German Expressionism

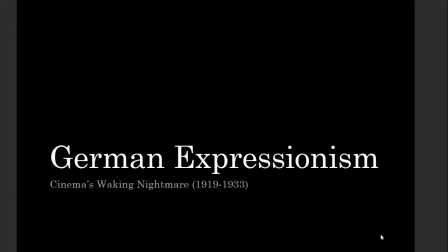[0:00]
Everybody, we're going to talk about German Expressionism right now. I'm very excited to do it. I'm excited to talk about all of these things, but German Expressionism is just super cool. Those of you who are art history students, either past or present, will have probably heard of Expressionism before, or certainly abstract Expressionism.
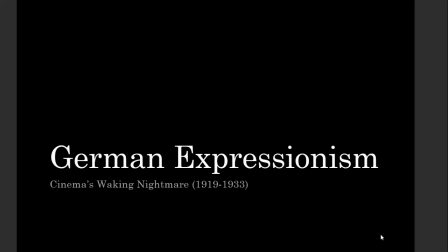[0:19]
And that's basically what this is coming out of, is just applied to cinema. As you know from Expressionist paintings like Edvard Munch's The Scream, or abstract Expressionists like Jackson Pollock or Mark Rothko, the idea behind Expressionism is a move away from the accurate
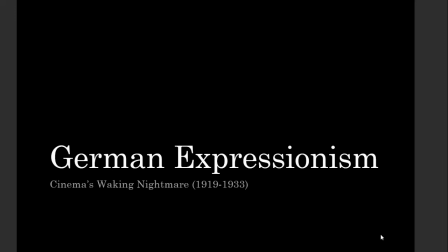[0:38]
representation of the natural world to instead distorting the natural world to reflect the interior landscape of the artist, right? A painting like The Scream is not really about what that person on that bridge looks like.
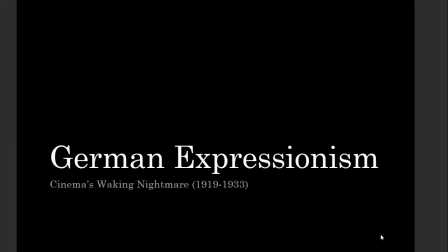[0:53]
It's about how that person feels, right? Or how the artist feels at the time, and rendering that visible through the manipulation of reality, usually meaning just making it disordered. And so it's the same thing for German Expressionism, except now it's going to be applied to movies.
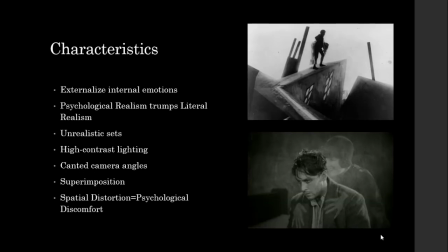[1:12]
And so what we get here is movies that are less interested with the accurate representation of the external world and much more about projecting the internal landscape, the internal emotional and psychological landscape of a character or of the filmmaker onto the natural world.
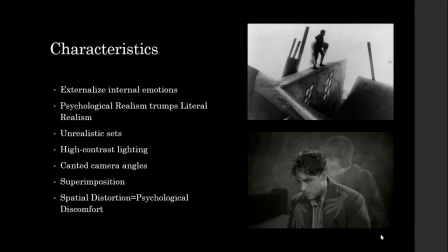[1:30]
And so what we are going to see then is a nightmarish world that doesn't look like reality. There are no German Expressionist comedies. It's not funny at all.
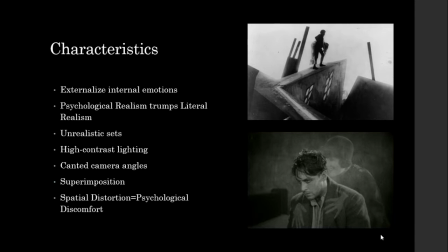[1:44]
And so what we see would be like in the top image here from the Cabinet of Dr. Caligari, the sets are completely unrealistic. We're going to have things done at off-kilter, oblique angles.
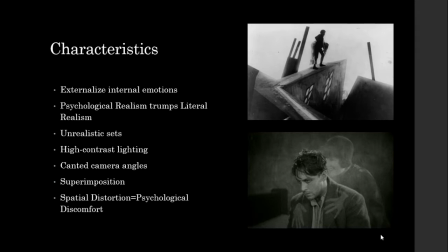[1:58]
You're going to have painted backdrops. Everything is basically a different shade of black and gray. And really extreme camera angles, either really low, really high, even canted to the side like a Dutch angle.
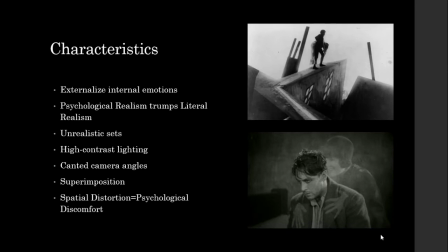[2:14]
You're also going to see, like in the bottom here, this still from F.W. Murnau's film Sunrise, you'll see double exposure or superimposition used to communicate someone's internal landscape. We can't see inside that character's head, but here through the use of double exposure, we can see what he's thinking about.
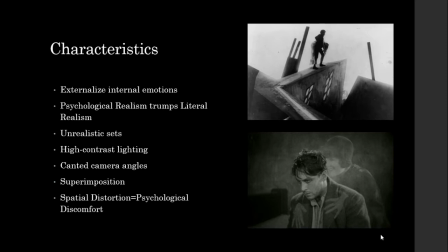[2:31]
And so again, it's taking what's in his head, what's in his emotional state, and putting it on the screen so that other people can see it. In all cases, high contrast lighting is the name of the game. Chiaroscuro lighting, the bigger the contrast, the better.
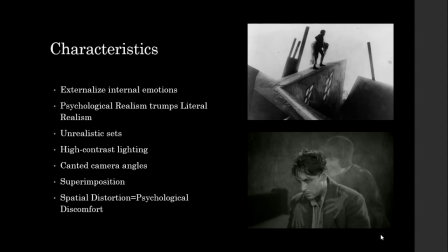[2:50]
Allegedly, the German filmmaker Fritz Lang was upset with his cinematographer because the cinematographer couldn't get the shadows dark enough. So he had the art director paint the shadows onto the wall to get it as black as possible.
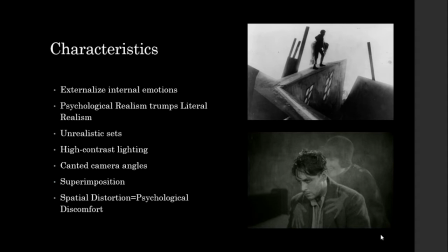[3:05]
That's German Expressionism in a nutshell, right? It's never dark enough. But what they're going for here are this is all engineered to create disorientation in the viewer, right?
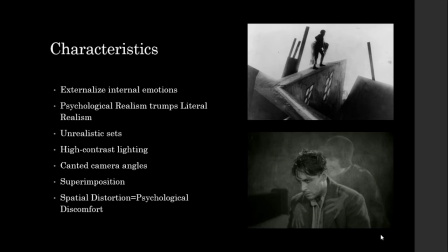[3:21]
The sort of spatial disorientation is there to communicate the psychological discomfort of the world, right? And of course, this is, as you can probably guess, is a response to World War I. Right?
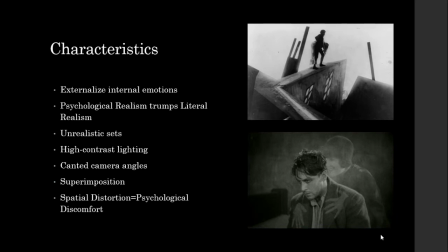[3:36]
The trauma of World War I creates the idea that, well, the nightmares are no longer in our dreams. The nightmares are the world that we live in. And so this is the work of traumatized and shell-shocked people
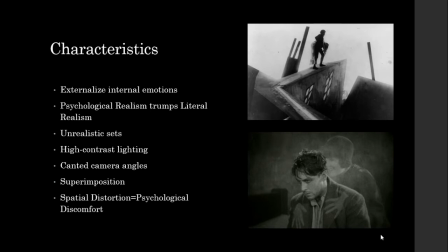[3:52]
sort of sleepwalking through a world they don't understand. That's essentially German Expressionism, but it's also Europe in the 20s.